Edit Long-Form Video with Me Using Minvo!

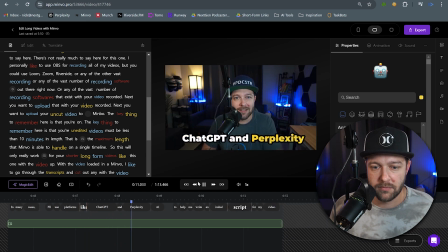247s In many cases, I'll use platforms like ChatGPT and Perplexity AI to help me write an initial script for my...
And I actually want to add some B-roll into this section.
In many cases, I'll use platform...
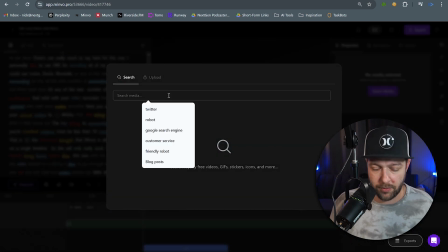257s
So we'll right-click again, and we'll choose Insert Media. And here we can search what we want. So let's say AI chatbot.
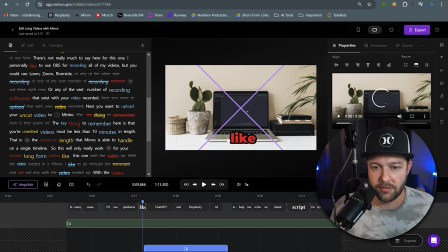264s
Let's see what we get. This will be a good one to use. Showing ChatGPT on the screen right there. And another thing to note is you don't necessarily have to use the stock B-roll that Minvo has. If you have your own B-roll that you want to edit in, you can actually right-click, insert media, and upload your own B-roll or video as well.
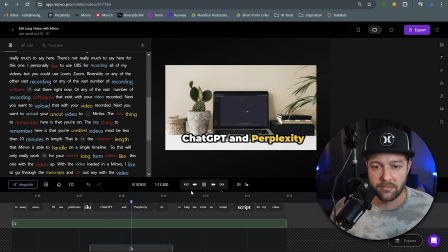280s
So now I'll keep playing through.
I'll use platforms like ChatGPT and Perplexity AI to help me write an initial script for my video.
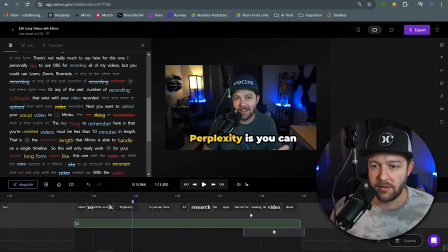287s And what's cool with a tool like Perplexity...
Now here is where I will add in my video effect. Do that pop-in effect that we were adding in earlier. And then once again, we have our little emoji, but our emoji seems to be small and in the corner again, so we'll just move it over.
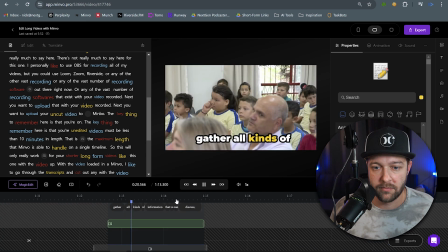302s You can have AI research the topic that you'll be creating the video about, gather all kinds of information that you can discuss, and then have it write the first draft of your script.
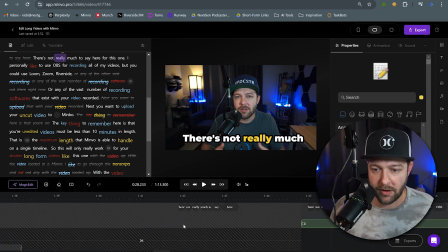310s So cool.
Let's go back to where I say, so cool.
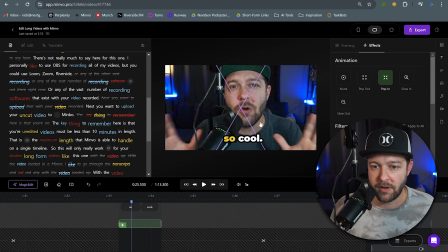315s
This is one I definitely want to have a pop-in effect on. Let's back up just a little bit and see how that looks.
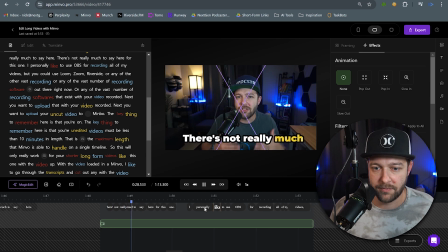320s Of your script. So cool. Next is recording your video. Pretty much to say here for this one, I personally like to use OBS for recording all of my videos.
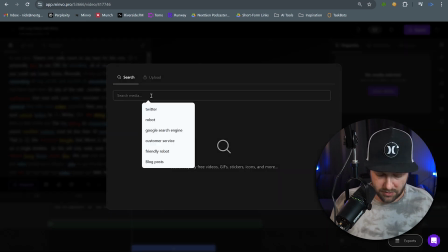327s
Come in here, insert media. What's up, recording a video for B-roll.
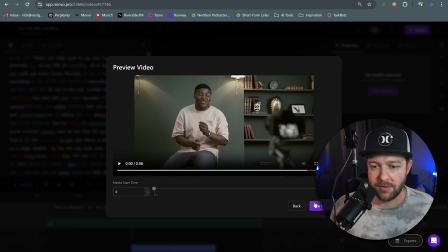334s
So we got a guy recording himself for content. I like that.
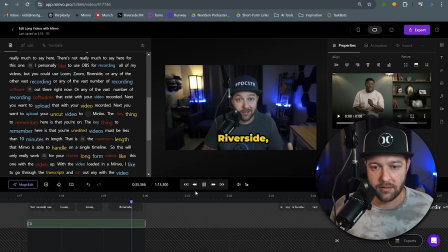342s But you could use Loom, Zoom, Riverside, or any of the vast number of recording softwares that exist. With your video recorded, next you want to upload your uncut video to Minvo. The key thing to remember here is that your unedited videos...
So in this part of the video, I'm saying something important that I want to make sure that the listener is going to pay attention to.
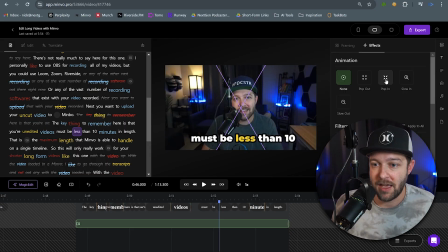358s
And this is another instance where I can come in here and add effects, and maybe add in that pop-in effect once more, just to really grab someone's attention.
The key thing to remember here is that your unedited videos must be less than 10 minutes in length. That is the maximum length.
You can see that by adding in that pop-in effect, the video is a little bit more attention-grabbing to make sure that that listener is going to pay attention to what you're about to say next.
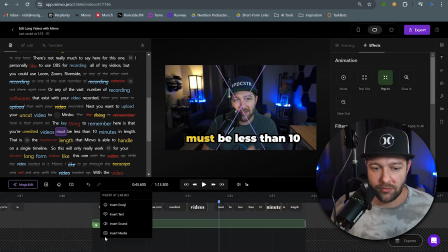379s
Maybe to add one more element to really drive the point home, let's insert another sound effect.
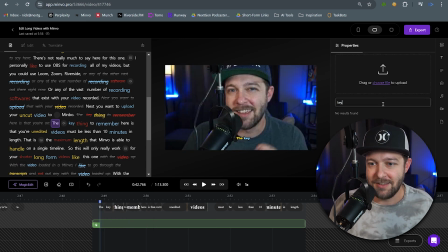384s
I'll search another sound effect in here. Let's see if we have, like, keys jangling. Is that a word? Is that a thing? Ooh. All right, that's what I want to use.
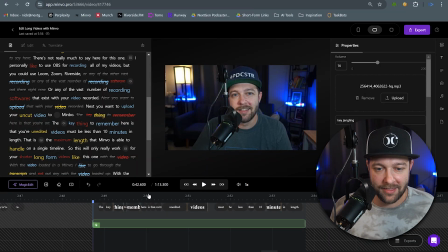396s
I want that. So now as I'm saying the key thing...
The key thing to remember here is that you're on...
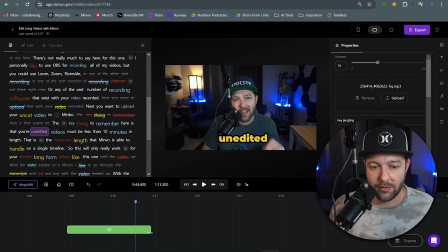401s
And I'm going to shorten this sound effect up because I don't want the door closing in the background. So I'm just going to grab the edge of this and I'm going to shorten it up to there.
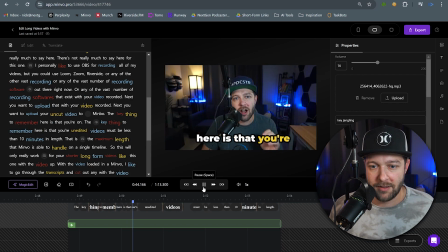408s
So I'll play through it again.
The key thing to remember here is that your unedited videos must be less than 10 minutes in length.
I like that. So the key thing, and then you hear the keys kind of fumbling in the background. Awesome.
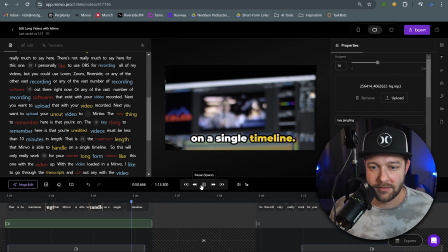418s In length. That is the maximum length that Minvo is able to handle on a single timeline. So this will only really work for your shorter long form videos.
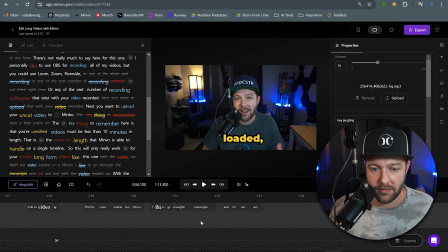426s Like this one. With the video loaded.
I don't care for the B-roll that Minvo added in for that.
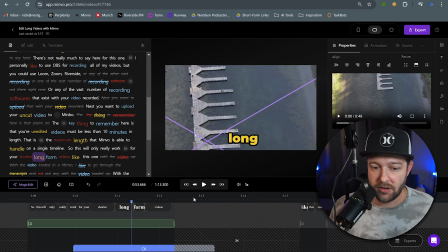432s
So one, I can click on this B-roll and I can change it. Or for this one, I'm just going to right click and I'm going to delete it.
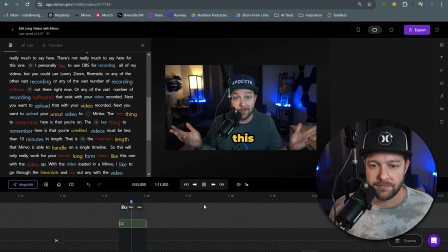438s
I don't think it's really necessary for this part of the video. Long form videos like this one. So with your edits complete, we're going to come up to the top corner and we're going to click export. And here you can post to social directly, SMS to phone, or download that video so you can upload later. And then you're done. Now you can work through a similar process for creating the shorts from this video that you've already uploaded. Or you can re-upload your newly edited and exported video back into Minvo and let Minvo's AI do the heavy lifting for you.
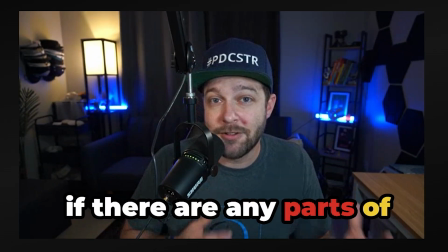463s If you enjoyed this quick video, be sure to give it a like. And if there are any parts of this process that you'd like covered in greater detail, let me know down in the comments of this video.